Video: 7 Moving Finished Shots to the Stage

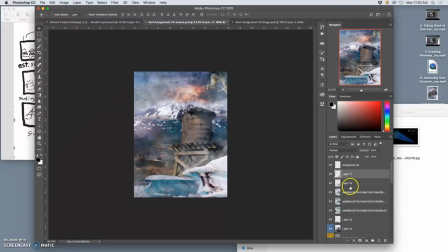(8:18)
If I don't deselect it before I delete the layer, then it will just delete the contents of the layer, but it will leave an empty layer. So delete that merge layer, move the foreground ice just a couple clicks, move the other ice just a couple clicks, move the fog just a couple clicks,
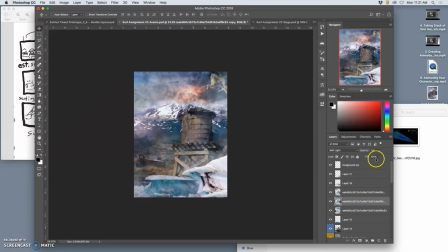(8:35)
maybe warp it a little so it extends. That's what's great about texture overlays. You can just keep them going. Play with the opacities. Sometimes up, sometimes down, but never a whole lot.
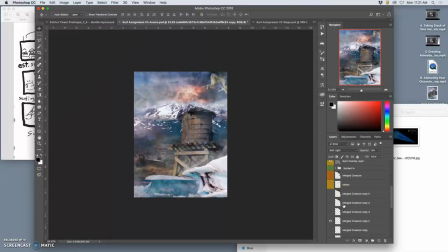(8:52)
So they stay dynamic. And maybe play with warping one each time, always making it a little bit bigger and softer. Okay, now the next character, right there.
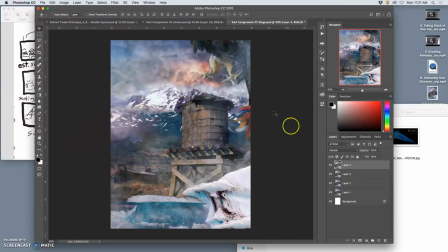(9:10)
There we have it. Yeah, nothing else I need to play with, no church yet.
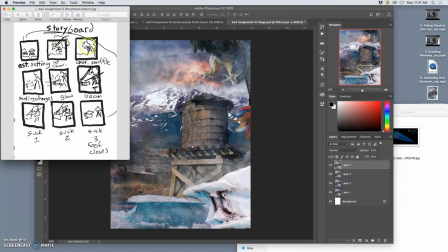(9:15)
Hold down the Option, Layer, Merge Visible, Command A, Command C,
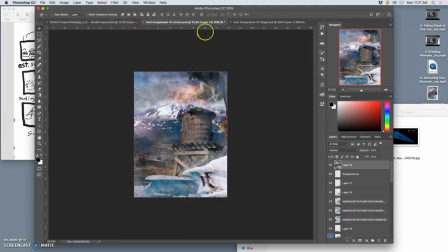(9:21)
go to my stage, Command V. So now I've got four frames. Now all of this is just to get to where the character is introduced, right? But I've built all the assets, so it's pretty easy.
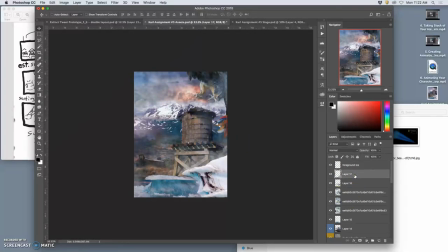(9:39)
And I'm not quite sure how it will look moving yet, but I need to get at least 10 frames before I run an animation test. So Command D to deselect, delete that merge layer, move the foreground ice a little bit, move the other one a little bit, maybe move it a little bit down.
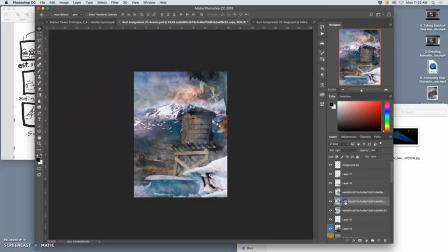(9:58)
then play with the opacities. If I move some up, I'm going to move others down. Play with warping.
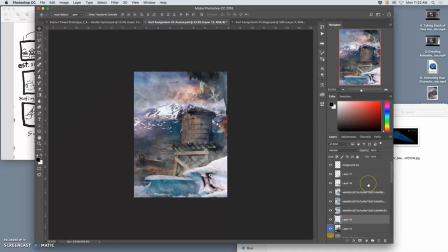(10:17)
Okay, very nice. Maybe I'll even play with moving this one a little bit now. A little bit. All right. Just so it feels dynamic, you know, the ice is shifting on the water.
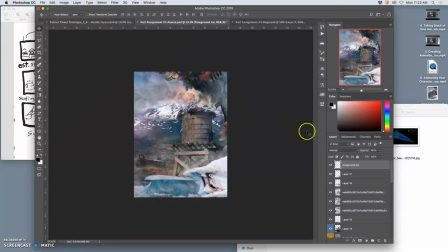(10:35)
And then the next creature. Now he's about to land. This is exciting now. Go to the top, hold down option. Notice his tongue is in, right?
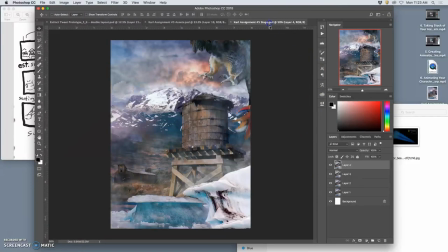(10:48)
You need to pay attention to what that tongue's doing so it doesn't just appear and disappear a lot. It needs to flick in and out. Hold down option, layer, merge visible. Command A to select all, Command C to copy, Command V to paste it in.
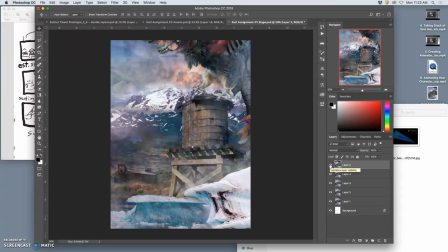(11:08)
And I can always check and see. If I think there's too much of a movement, I can always go back and reset those assets. But no, that's looking pretty nice. Now, can you do everything completely, believably like a film?
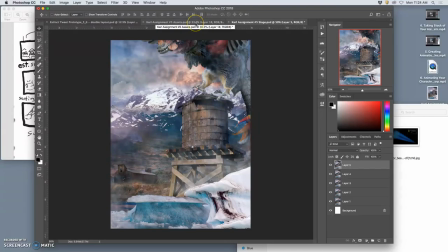(11:23)
No, I'm not going to have the sun actually set and all the other things.
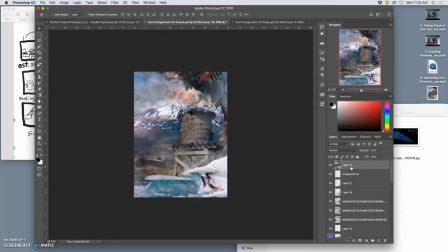(11:28)
There's a whole lot you can do, right? I'm trying to focus on my major actions. Okay, so the next one is he's going to land. So it takes about 5 frames or so for my character to land and be introduced. But I can't forget these little things.
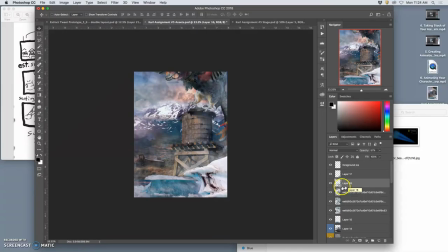(11:51)
In a lot of ways, it's the little things that make it interesting. Especially the mist going across. I really like those effects.
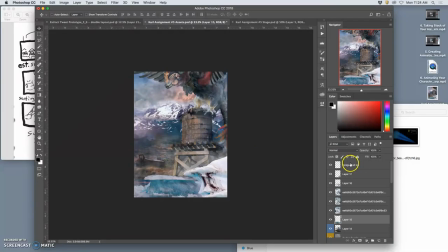(12:11)
Okay, next. So now he's there. And his talons hit. And that's all I need.